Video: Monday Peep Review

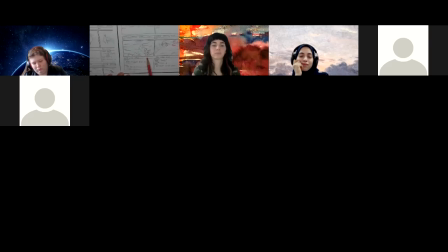4692s
Maybe it'd be easier to flop this one. If you flop this one, then you keep this, and then it matches up to these shots. So again, if you've established who's in which order, you want to keep it. So you only flipped it on this one.
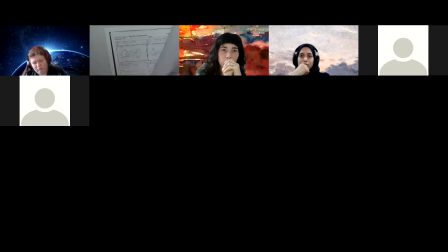4705s
So sorry, it's this one you'd want to flip, not this one, because this is set up so when we cut, we're cutting into this, and that's what we see. And this one's working nice because there's that horizon line, and we're down at a normal perspective. It's almost if
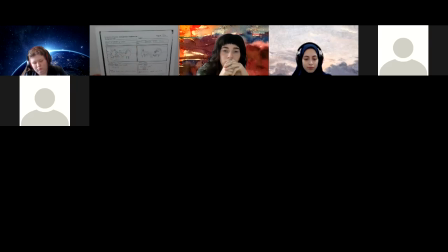4725s
if Quack was in the shot, you're looking from his perspective, and he's, you know, just maybe slightly taller than them, but he looking at that third character view that the camera would be looking at. Okay. But this is all nice. Scene 5 and 2 of 2, a couple poses.
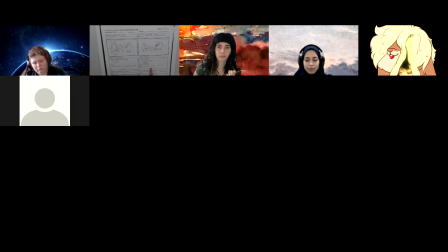4742s
That's great. Dialogue, laughing, Peep, take that, and they're giving description, dialogue, all working fun. Then we get into a fun little thing going to be happening here. It looks like Peep and Chip, distant laughter, splash each other. Unknown rises from the water.
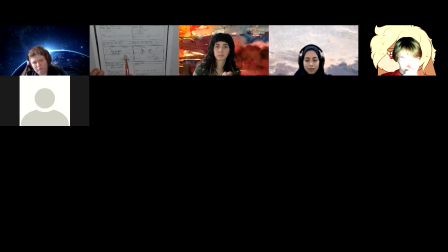4761s
So we can see this seaweed covered thing coming up, and then seems to go back down, which they haven't noticed. So that's a bit of drama. Be fun. I could actually hear the music, dramatic music, Jaws music, or something that something's coming up.
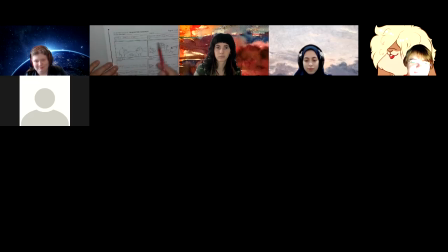4779s
And here we've gone to scene 9. So we got 2 poses. This all works. They can see the hat, and then he pops up with a roar and still covered in seaweed things. So that's cool. That's a fun one here. I like that. So that's just a close-up of here.
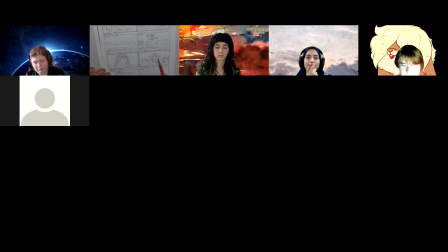4797s
So we just see him. And then having that shaking, whatever, and everything flying off, and the feathers all rustling out. That all looks good. And him saying, "Ha, got you."
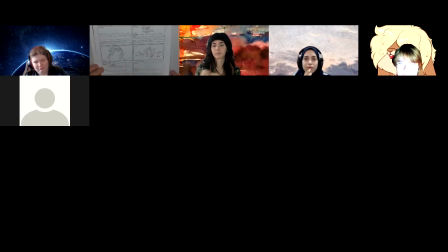4811s
And then them all looking surprised and angered, whatever, that they got scared. So that's cool. Again, good that we've got that. Again, the name on each page, title production on each page would be nice.
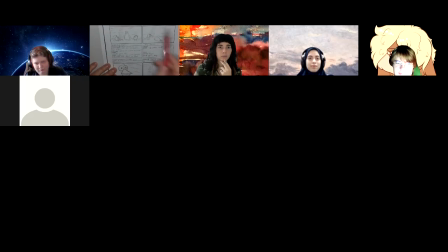4828s
So it's being consistent with that would be helpful. Here we have a continuation. Sorry, yeah. So this one indicated that it's 1 of 3 seen here. There's no cut there. Perfect. So I'm anticipating when I turn the page that we have a continuation of those poses,
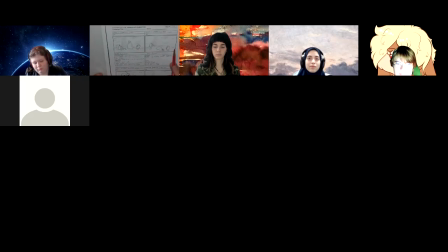4849s
which is working out well here. That's cool. Now, a lot of information here. Let's see.
Just because you can swim doesn't mean you can scare us like that. Well, I'm a better swimmer.
Chip gets up. So a lot going on here.
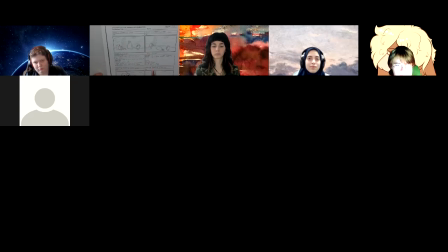4867s
It might be, it might have been good to break this up with a close-up if he's talking, just to clean up all of the info here. But cinematically, it all works, and it's good that it has that many poses. It's just want to get a lot of information here, or a lot of dialogue.
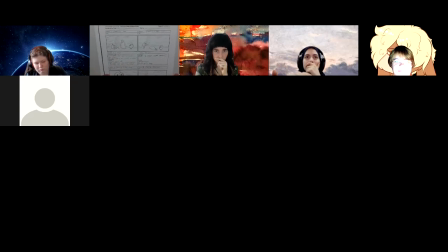4885s
I like splitting that up in some way, either with a cut or more poses. Here we go. Chirp saying, "I can't even swim." And he's here. Okay. So I'm wondering if you could have just duck feet coming out of the water.
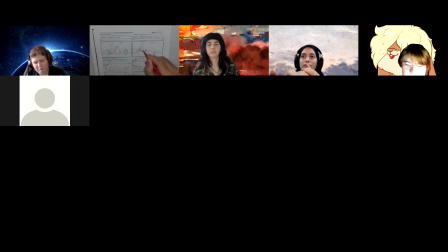I like that. Anyway, it's good. Close up. So this is good. So we zoom right in here. And if Chirp is speaking, or he's saying so that's okay. I was going to say his beak wasn't open, but he's saying his beak would be closed for that.
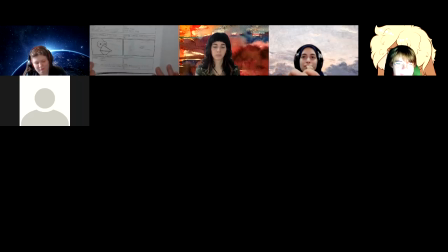4922s
So that works. That's good. This one. So what's this? Chirp's point of view, trying to think of something. So he's in search of something here that he's going to help him.
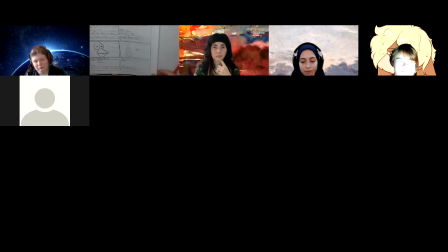4940s
I'm not seeing anything that, anyways, I'll have to carry on to see if this shot makes sense to me later. And got it. Let's build a sandcastle and see who, okay.
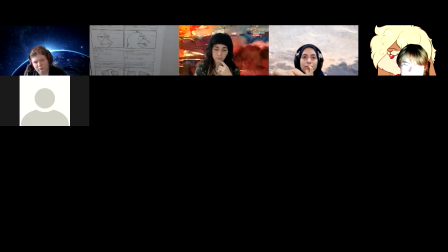4954s
So is this supposed to be a bucket in the sand? So yeah, it's just trying to draw that more clearly, or even if you play a little shovel here,
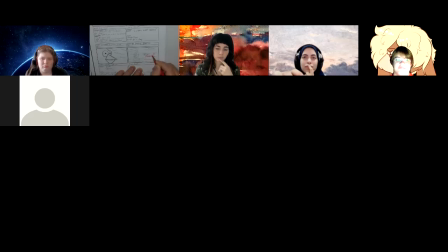4972s
just to make that really clear, and that this might even have a handle on it. Not that that's very clear, but it's trying to make that distinctive so we can actually see what it is that looking at.
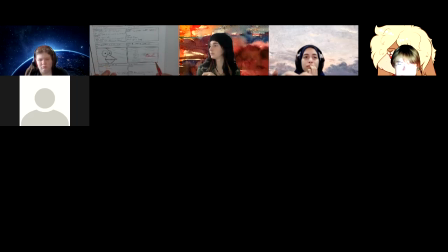4987s
And it's almost like if you have a further shot here, and then again, we're not doing zooms, but you can do it with a cut, add another shot and have a cut in that we've got the overall shot, and then we cut in close that he spotted something. And then that relates to this shot and him moving forward.
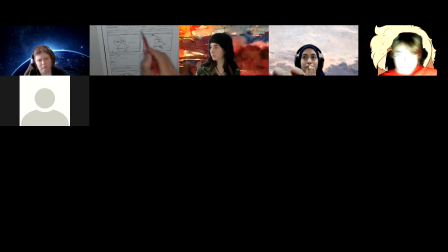5010s
This, I'm not sure. Yeah, you've got 2 different cuts. This one's an extreme close-up. This one's a close-up. Yeah, I'm just wondering if there's enough difference between that.
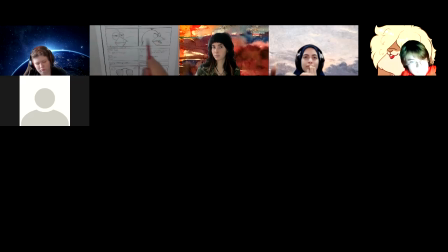5022s
It almost looks the same shot. I'm wondering if you compromise these 2 shots and do it as one shot with 2 poses to go through that. Now we have, oh, okay.
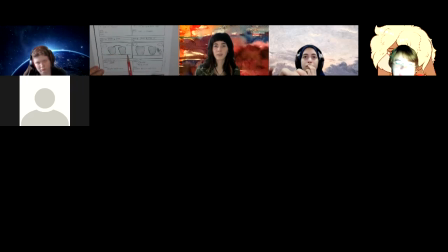5038s
That's a little hard to interpret this one of how he's floating, and then his head is sticking out the side. Saying, "Bring it on." Okay.
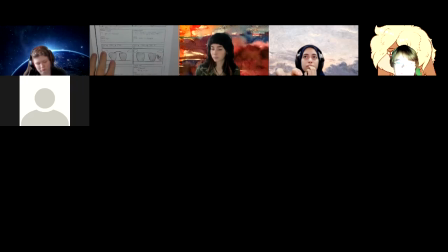5051s
Again, I know we had just gotten into, and that was before or after the storyboard, where we're getting into perspective and 3-dimension, 3/4, that this shot might have worked better.
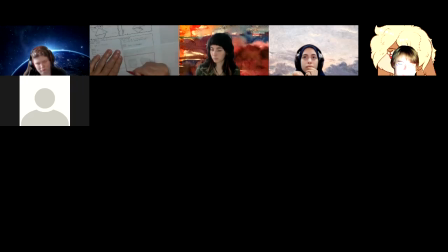of being 3/4.
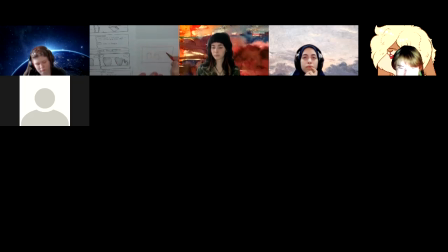5086s
Again, maybe changing the perspective. And then having his head pop up. Like that, yeah. So I'd frame that differently.
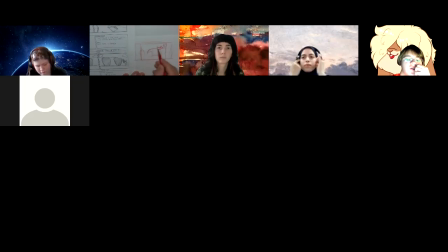5104s
So again, yeah, the one shot would be just the belly and the feet in the shot. And then here, this would pop up, or could be even more behind the stomach.
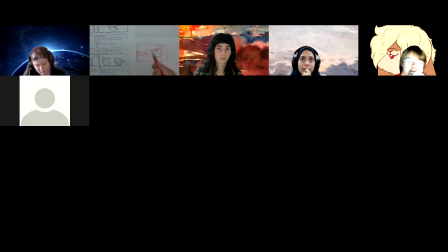5123s
So yeah, there we go. So the stomach, then the head pops up and we see it. This one I'm finding a little awkward in the setup and that bending and just focusing, whereas it was more 3/4 and the stomach hiding where his head is back here, and then that can pop up and deliver the line.
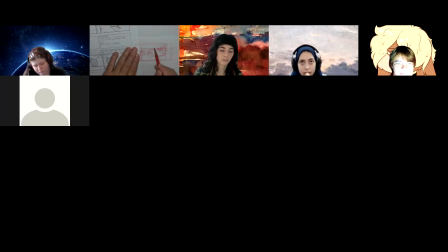5143s
And that way, you know, we could have the horizon here with water and then ripples and water around here. And then have some clouds or whatever in the sky out that way. Then a straight flat view on this one.
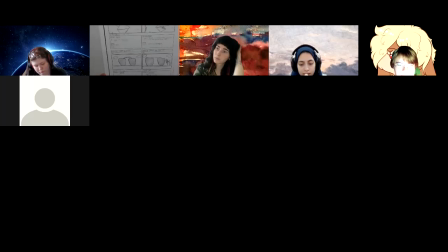5161s
Okay. So anyways, that's all good alternatives that we can do there. Okay. Then we're cutting. So here, second to last page. Great, fill those in. This is all good. We got 2 poses. I'm
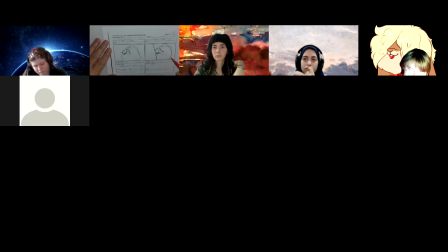5185s
trying to figure out where we are for a second here.